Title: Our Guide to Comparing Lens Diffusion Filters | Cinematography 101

Oh, that feels great.
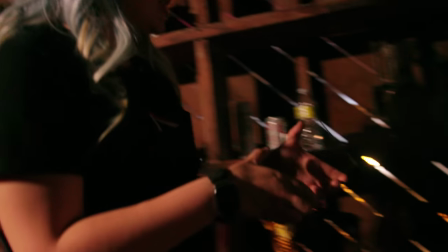7s
All right, let's just Hollywood it real quick. Let's see what that looks like. That looks awesome.
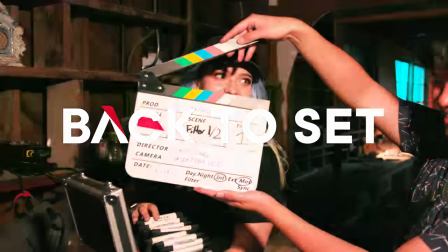15s
Hi, my name is Valentina V and welcome back to set. Today, I'm very excited.
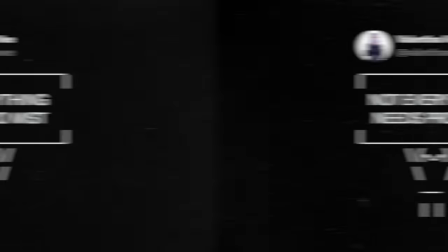20s
It is a special experiment that I've been wanting to do forever. I tweeted a few weeks ago, not everything needs ProMist.
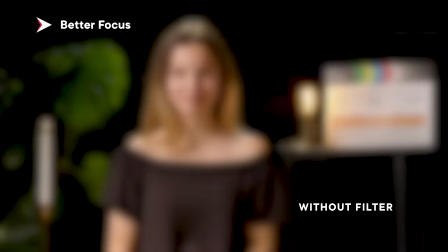27s
ProMist is this, it's the type of diffusion filter that you put in front of the camera, and I got a lot of flack.
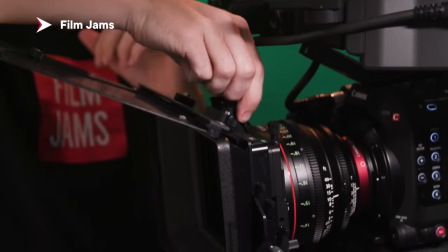32s
There seem to be a lot of people who put ProMist in front of their lens 100% of the time. I'm here to tell you that there's other diffusion filters you should probably take a look at. Today we rented so many different diffusions. We're going to compare them and we're going to prove that you don't always need to use ProMist. It may not always be the diffusion of choice. I'm so excited. Let's go.
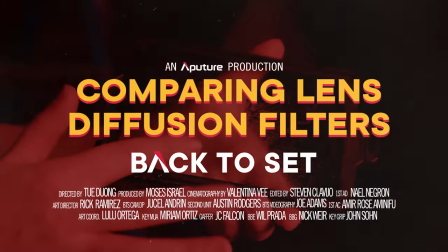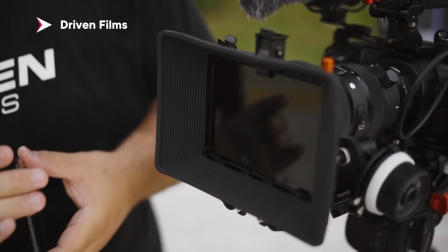59s
What is a diffusion filter? This is a piece of glass that you put in front of your lens that helps take off the edge of a digital image,
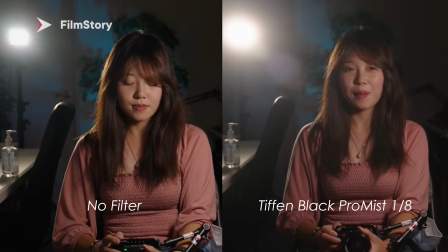66s
helps make it look a little bit softer, a little bit more cinematic so that it's not this crunchy video look.
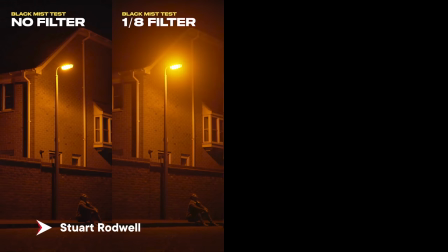71s
They also come in different strengths. One eighth, one quarter, one half.
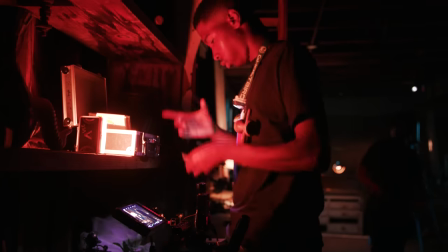76s
Doing a test between them would be to make sure that all the filters are the same strength. So I got one half strength. I want to show that the changes are subtle. You may want to use one and another one might be available.
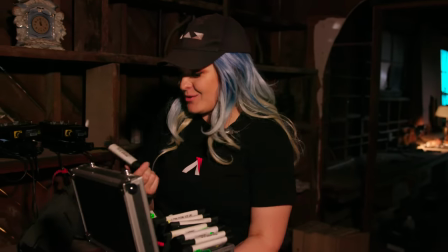89s
You can still use a different one and have a similar effect.
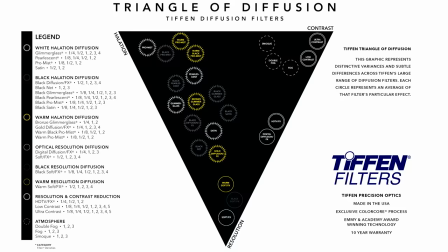91s
So according to the Triangle of Diffusion, the ProMist is actually the most halasive filter.
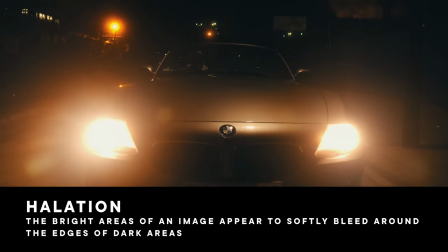100s
So it's the filter that's going to bloom the highlights the most. Second would be pearlescent, then would be glimmerglass, then will be satin.
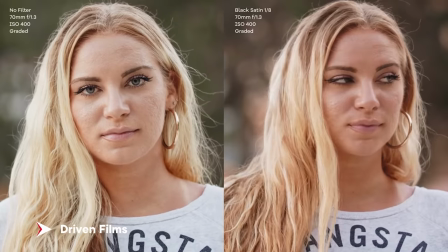109s
Tiffin says that satin is going to be your most midpoint type filter.
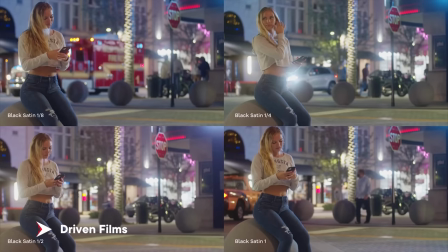113s
It's going to be the filter that halates but also has a little bit more
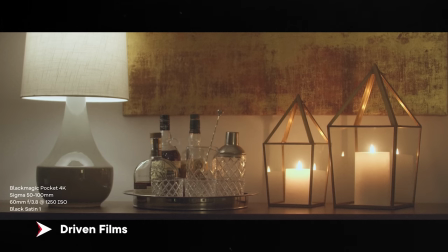118s
low con but also softens wrinkles and softens the resolution a little bit.
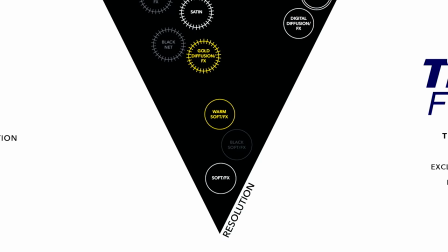123s
Then of course the softest is going to be soft effects but that one is going to not reduce the contrast and not halate
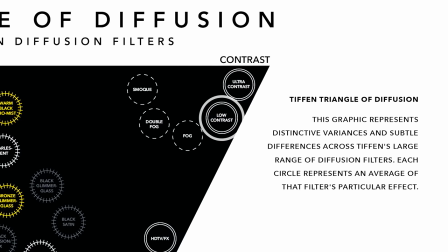131s
as much and then we have low con which is not going to halate or reduce resolution and it's going to reduce the contrast. You might be tempted to comment, oh, what about prism effects diffusion? What about moments in the bloom? All this stuff. Listen, we only have so much budget. Okay. And also I just want to stick to like one company, one type of filtration set just so that we can compare them the best and give you as many options as possible. We're doing our best. Okay. But if there is a filter that you want to know about, leave it in the comments and let's talk about it. Let's have a conversation.
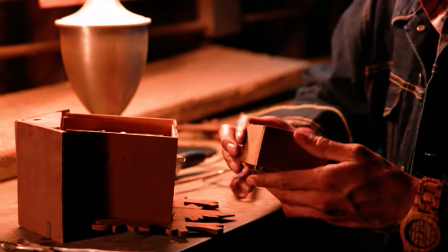167s
So we have our Talon here and he is tinkering with a clock. But first of all, it's an indoor moonlight scene.
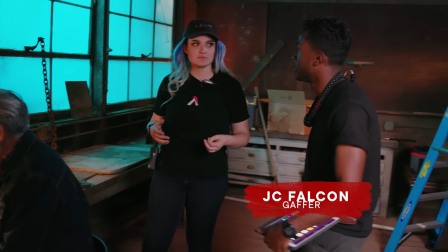174s
So how did we do that? So, I mean, we first started with our moonlight that's outside.
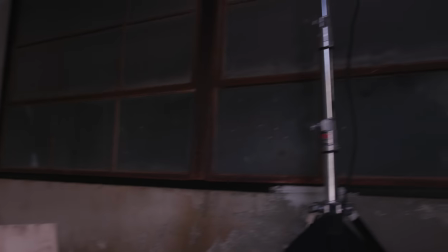180s
We actually ended up sensing these windows, putting a 12 by 12 ultra bounce right out there with the Nova P600C,
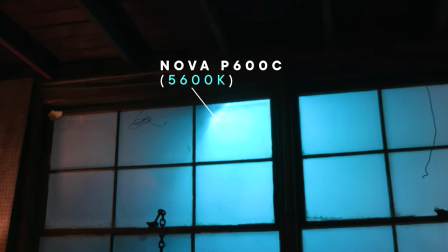186s
kind of like bouncing into it and bringing us back that soft light.
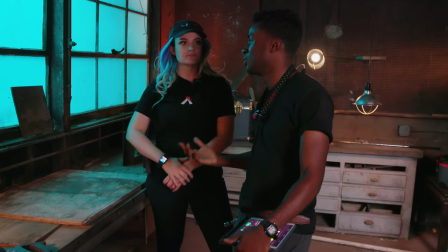189s
And the awesome thing about these windows is, and depending on the location that you go to, you know, you'll find cool things like this where like the window kind of already had a frost on it.
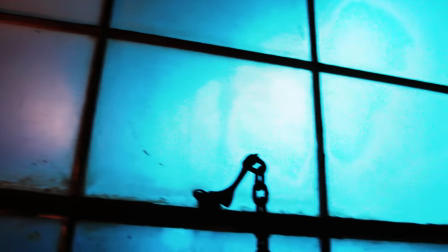197s
So it made the moonlight softer. These are really frosted. It creates just like a little bit of blue ambience in the background and makes everything just less monochromatic.
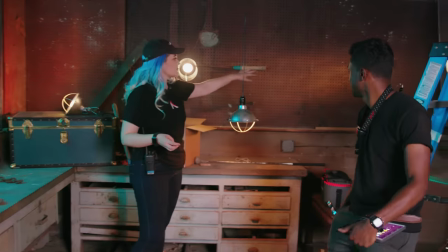206s
Then in the back here, we have just a little bit to spice up the background. What's this?
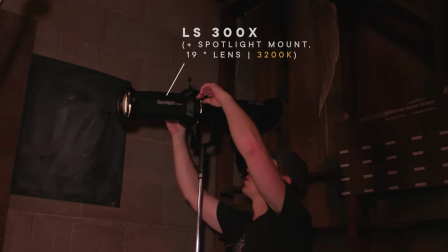210s
So we have a Aputure 300X with the spotlight mount with a 19 degree lens,
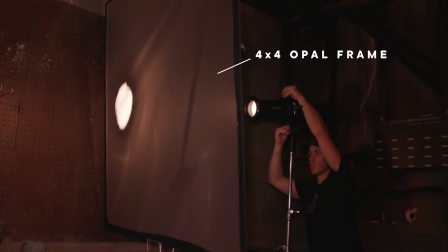216s
walked it up right against the wall and put an oval frame right in front of it so that we can still get the texture from the gobo but it spreads softly and nicely yeah it's kind of like speckled
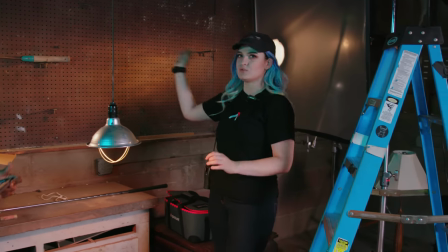224s
back here so it's not like a full wash and it kind of gives you like who knows there's a bunch of stuff back here workshop vibes what
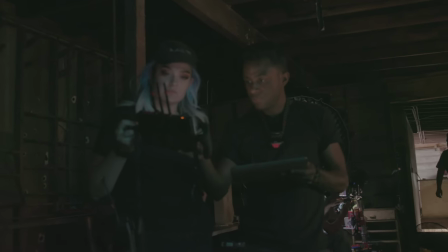231s
we want you to pay attention to are three specific things in this image that are going to change depending on what type of filter we use
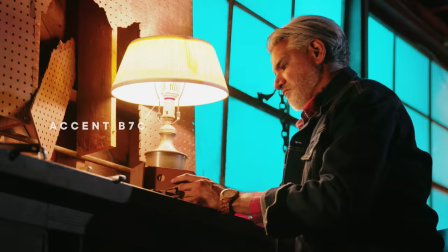238s
so first let's take a look at the key light i really wanted it to be sighty not so frontal because
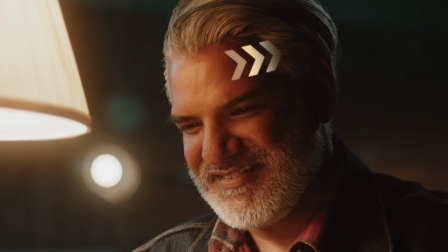243s
fall off is how fast the light dims from the brightest part of the face to the darkest part of the face.